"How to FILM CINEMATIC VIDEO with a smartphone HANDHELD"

Ahoy, this is Zdenka. This is what we will do in this video.
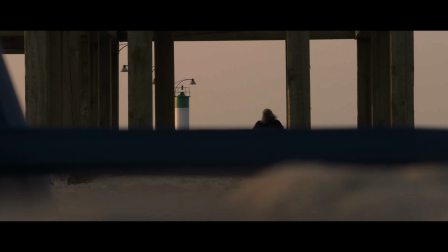[0:03]
I've got tips and tricks for filming cinematic video with a smartphone, all handheld,
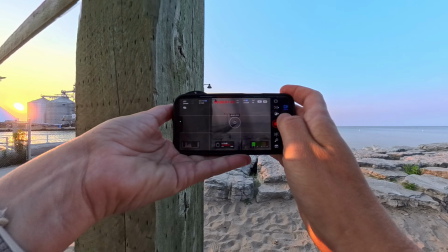[0:09]
camera settings, moves, filming, color grading, all in one place. Let's face it, many times we are out and about having only a smartphone in our hands.
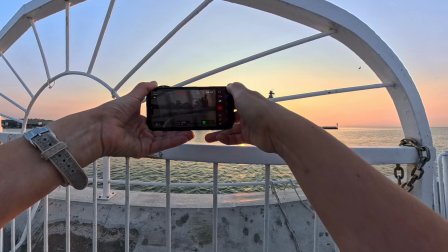[0:22]
You will run into perfect weather, a beautiful location that you want to capture the best way possible.
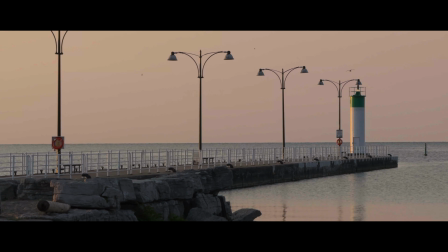[0:30]
Am I filming at noon? Nope. Am I filming with the sun in my back?
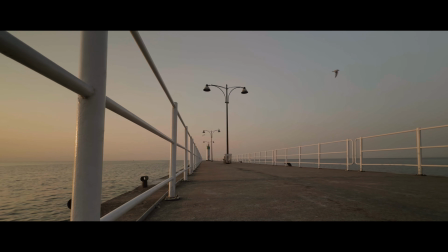[0:36]
The most cinematic look right from the start you will get if you film either early in the morning,
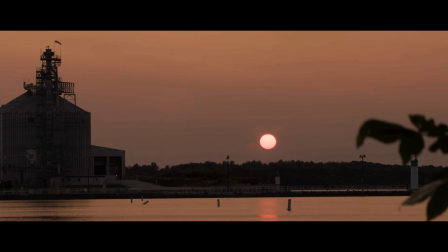[0:43]
sunrise is the best, or later in the afternoon all the way until sunset.
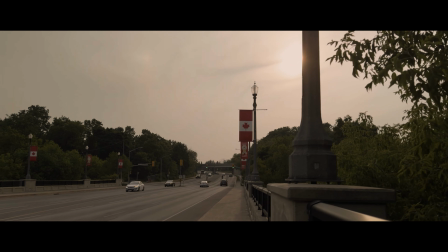[0:49]
Never skip fog or mist, as that is cinematic goldmine creating atmosphere and depth.
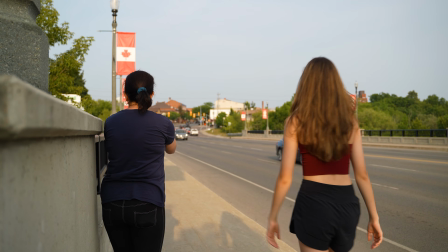[0:56]
Why am I not filming with the sun in my back? Having sun in the back gives you a very flat looking image.
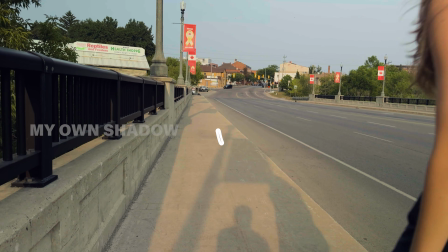[1:05]
There is very little contrast, and many times you will see your own shadow in the shot as the sun is very low.
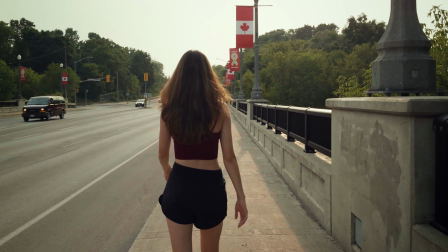[1:13]
If you, however, turn against the sun, you will get beautiful moody shadows, silhouettes, and sparkling sun. You may be wondering, it looks cool, but how did you get it to look like that?
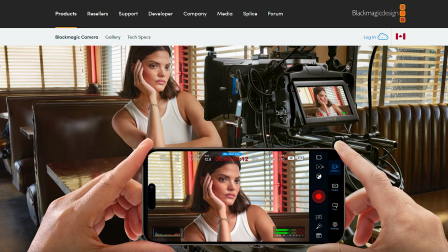[1:29]
There are two things you will need. Skip the native camera app, even though it's good.
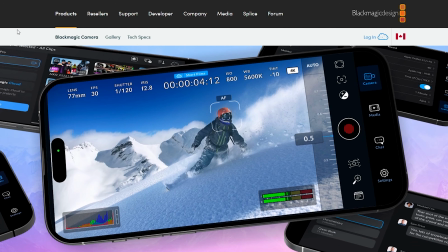[1:35]
Get a free app called Blackmagic Camera that allows manual controls.
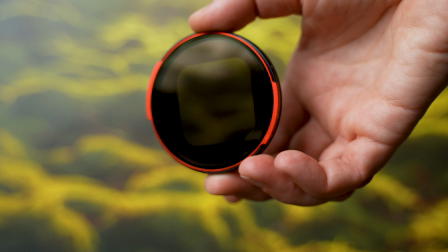[1:41]
And if you can, get yourself a VND filter. VND filter is small, you can absolutely carry it in your pocket.
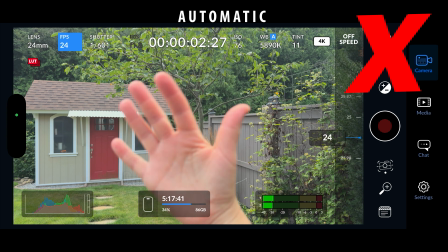[1:50]
It makes a huge difference in the way the video looks, as you get the natural motion blur.
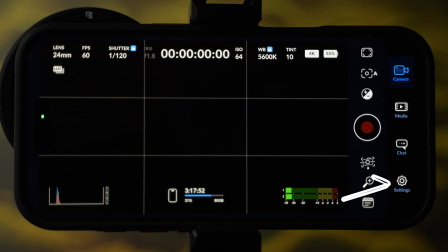[1:55]
I'll link a few options below the video. Let's dial in the settings that you can save as preset.
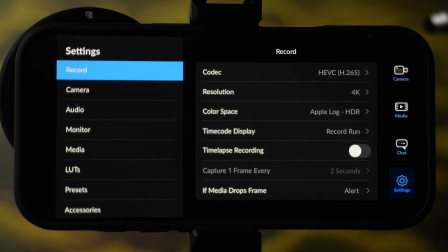[2:03]
In the Blackmagic Camera app, hit Settings. In the first record page, I have resolution set to 4K.
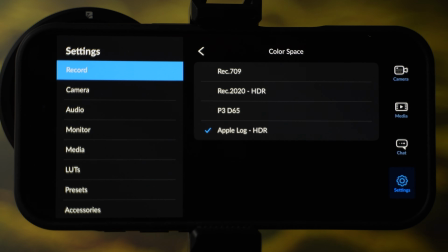[2:12]
Color space is set to Apple Lock HDR, as it saves all details in highlights and shadows.
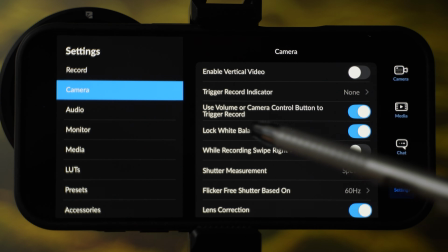[2:19]
In camera page, I have lock white balance on record enabled.
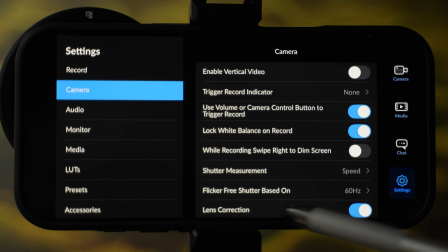[2:24]
I also have lens correction enabled. Let's go to LUTs page.
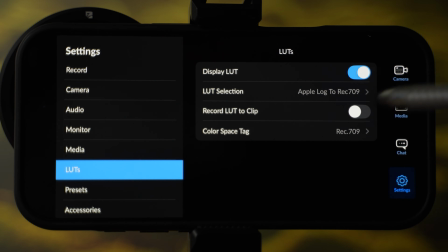[2:30]
Here I have display LUTs enabled. LUT selection is Apple Lock to Rec 709. Record LUT to clip. If you want to record the conversion LUT, which is Rec 709, directly to your video, so you don't have to do that in a post, you can have that enabled. I'm optioning out in this video for not have it recorded directly in the video, as I will apply that LUT in the post myself.
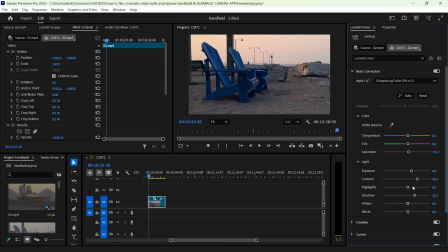[2:57]
Once I have that conversion LUT applied in the post, then I will color grade it further. So this is all when it comes to settings. Let's hit camera interface.
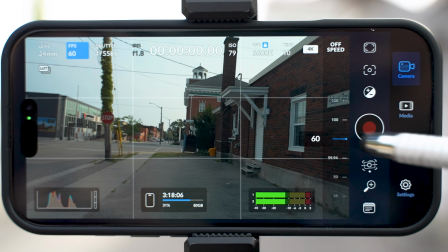[3:07]
My preferred frame rate is 60 frames per second, as I can leave it in the real speed,
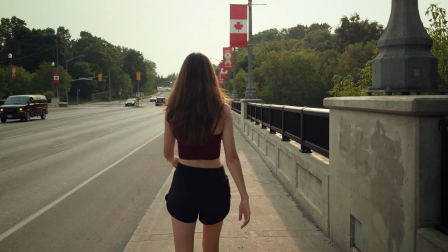[3:13]
or I can also slow it down in the post for a dreamy smooth shots.
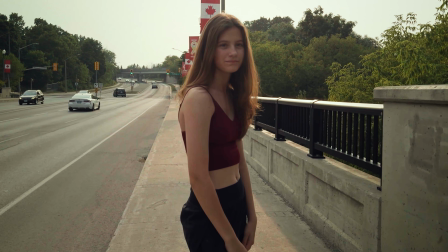[3:19]
If I didn't have a VND filter, I could just film in automatic mode.
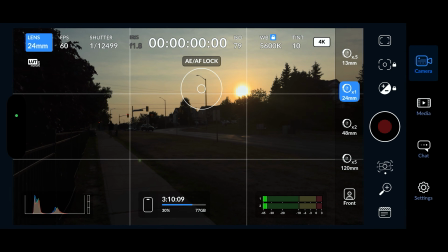[3:24]
I would just expose for the highlights, lock the exposure, and I would start filming.
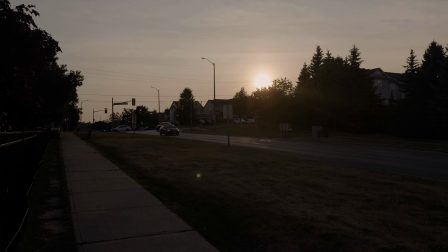[3:31]
The shutter speed would be very high, so I wouldn't get the natural motion blur.
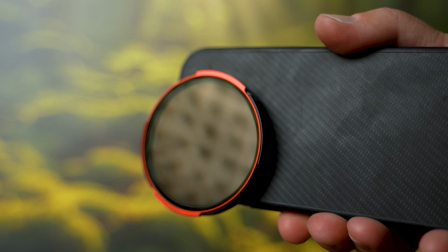[3:36]
This is why I will use VND filter.
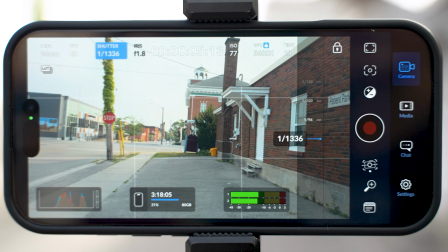[3:39]
Before I put it on, I will select 1/120th shutter speed and lock it.
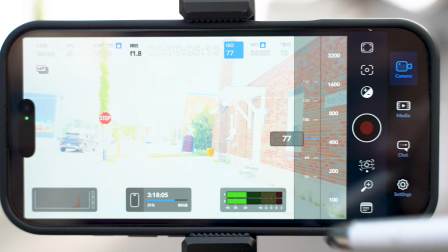[3:47]
I will also bring ISO to the lowest possible. Each lens will give you different lowest ISO.
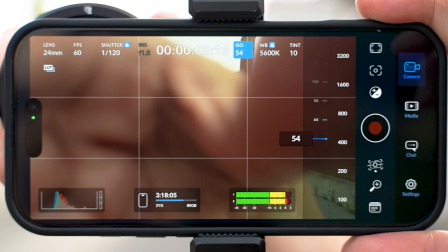[3:54]
The main camera, for example, has 54 as lowest ISO possible.
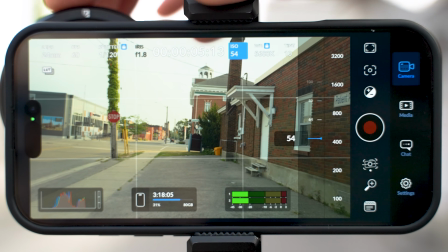[4:00]
I will then add VND filter and darken it to get a perfect exposure.